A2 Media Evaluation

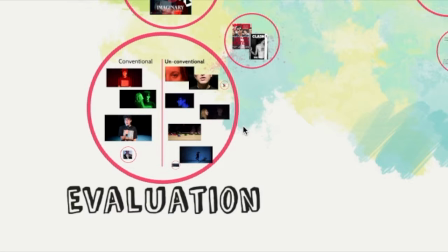This is my A2 media evaluation of music video, digipack and poster.
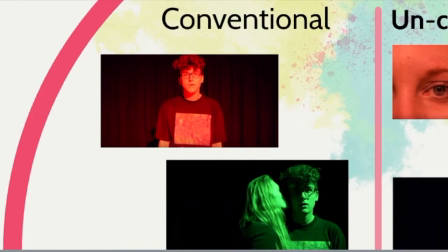First I'm talking about conventional and unconventional shots in my video. So firstly, conventional. This first shot could be considered conventional in Goodwin's theory of music videos, as the lead singer gets majority of screen time and he's the only subject in this shot. Additionally, he's highlighted with the red filter light.
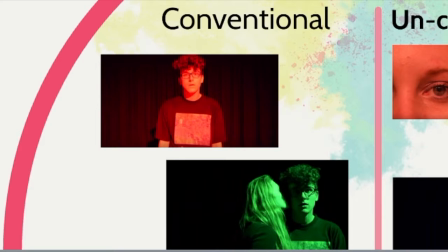The shot below could also be considered conventional, as it shows a hint at a narrative and a relationship between the two main characters in the video. This fits conventions of the genre, as a lot of videos I viewed in my research follow a narrative alongside other shots, for example of a band playing.
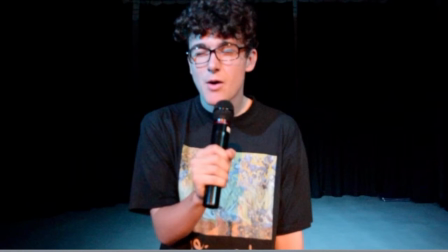The third shot could be considered conventional when looking at the indie rock genre, as I found in the 1975 video for and Panic at the Disco's Ballad of Mona Lisa, the prop of a microphone is used.
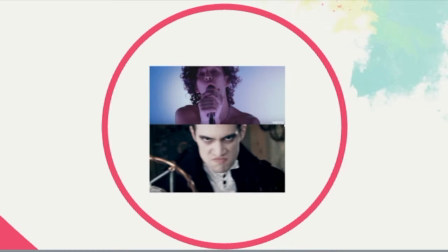In both videos they use simply for the effect of a prop and set a particular scene. For instance, Panic's video is in the past, so an earlier type of microphone is seen to that of the microphone in the 1975s.
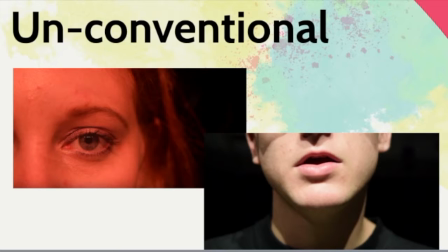Unconventional shots. This use of extreme close-up is unconventional of a music video. I saw very few shots in my research that were this close-up. I feel it improves the relationship between the viewer and the band, as you see them in a closer, more intimate way.
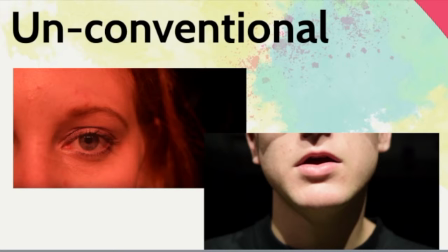The second close-up shot is more conventional. For instance, a similar shot is used in the 1975 video Girls.
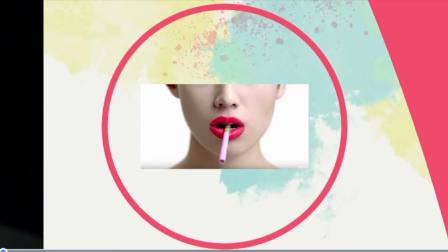It allows diversity in my shots, adding to the creative effect of the video.
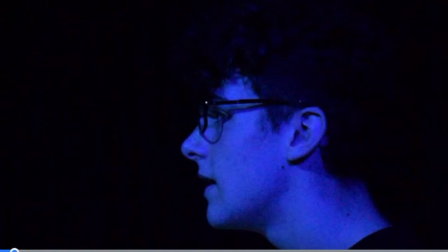This side-on shot displayed here is an unconventional version of the first shot, so shown in red, as he is side-on. This generates assortment in the frames in my music video and avoids the possibility of viewer fatigue, as we don't see a similar shot for too long or too frequently.
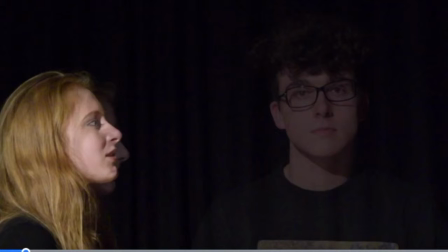I used a prolonged crossfade in one part of my video. It was not found in any of my research, and I believe it makes the video far more interesting to watch. It required timing two people to the lyrics on the track whilst creating a delicate fade-in. I also had to film this in two separate shots, one with just Natasha and one with both actors.
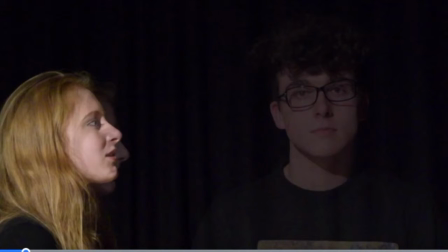This shot opposes conventions in the genre. But
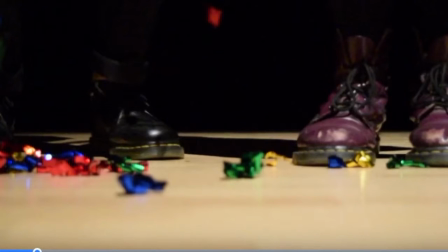this extremely low angle is unconventional and possibly disconcerting to the viewer. It simply allows variety in my shots and shows a couple or two actors are in unison with their emotions and love for each other.
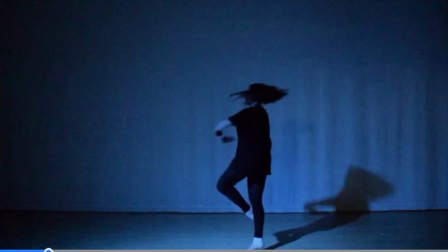And lastly, the use of reverse motion was key in my piece, as I used it to create a distorted feeling of dreaming and challenging the view of reality that viewers have.
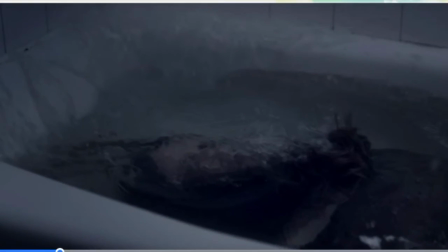I took inspiration from the video Bruised Blocks by Elton J. This was entirely in reverse.
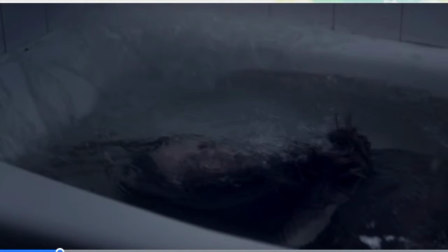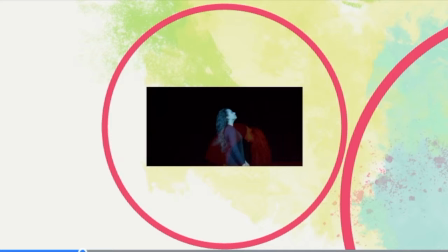In my survey, I found that people gave the degree of unity of my ancillary tasks and music video as one campaign 8 out of 10. I believe this is pretty high, and I have successfully created a campaign that complements each other.
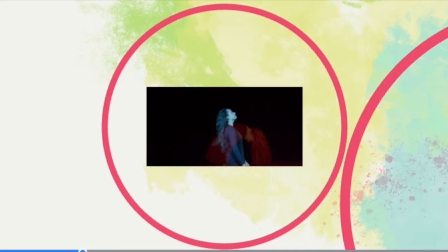This first shot is an example of my house style, as I use lights and layering in a contemporary photography style.
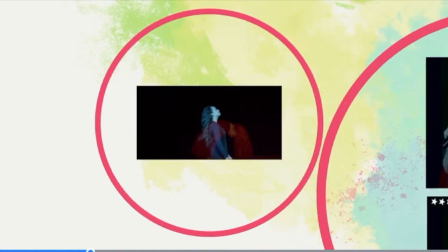In my ancillary tasks, I used colourful lights throughout all products. This allowed continuity in a house style.
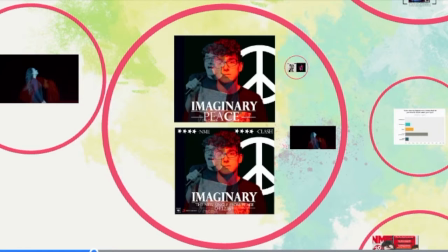I also used the same simple piece logo in the poster and album cover. This wasn't necessary in the videos. If someone's watching the video, they know who the artist is. The font used throughout is very similar to the one the actual band piece used, making it seem like a realistic product.
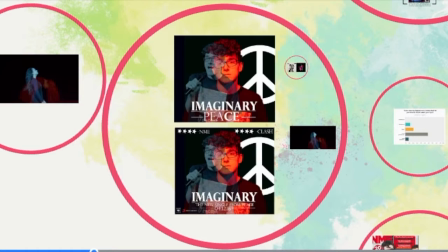This font was also used in every product to allow house style and stability in that style.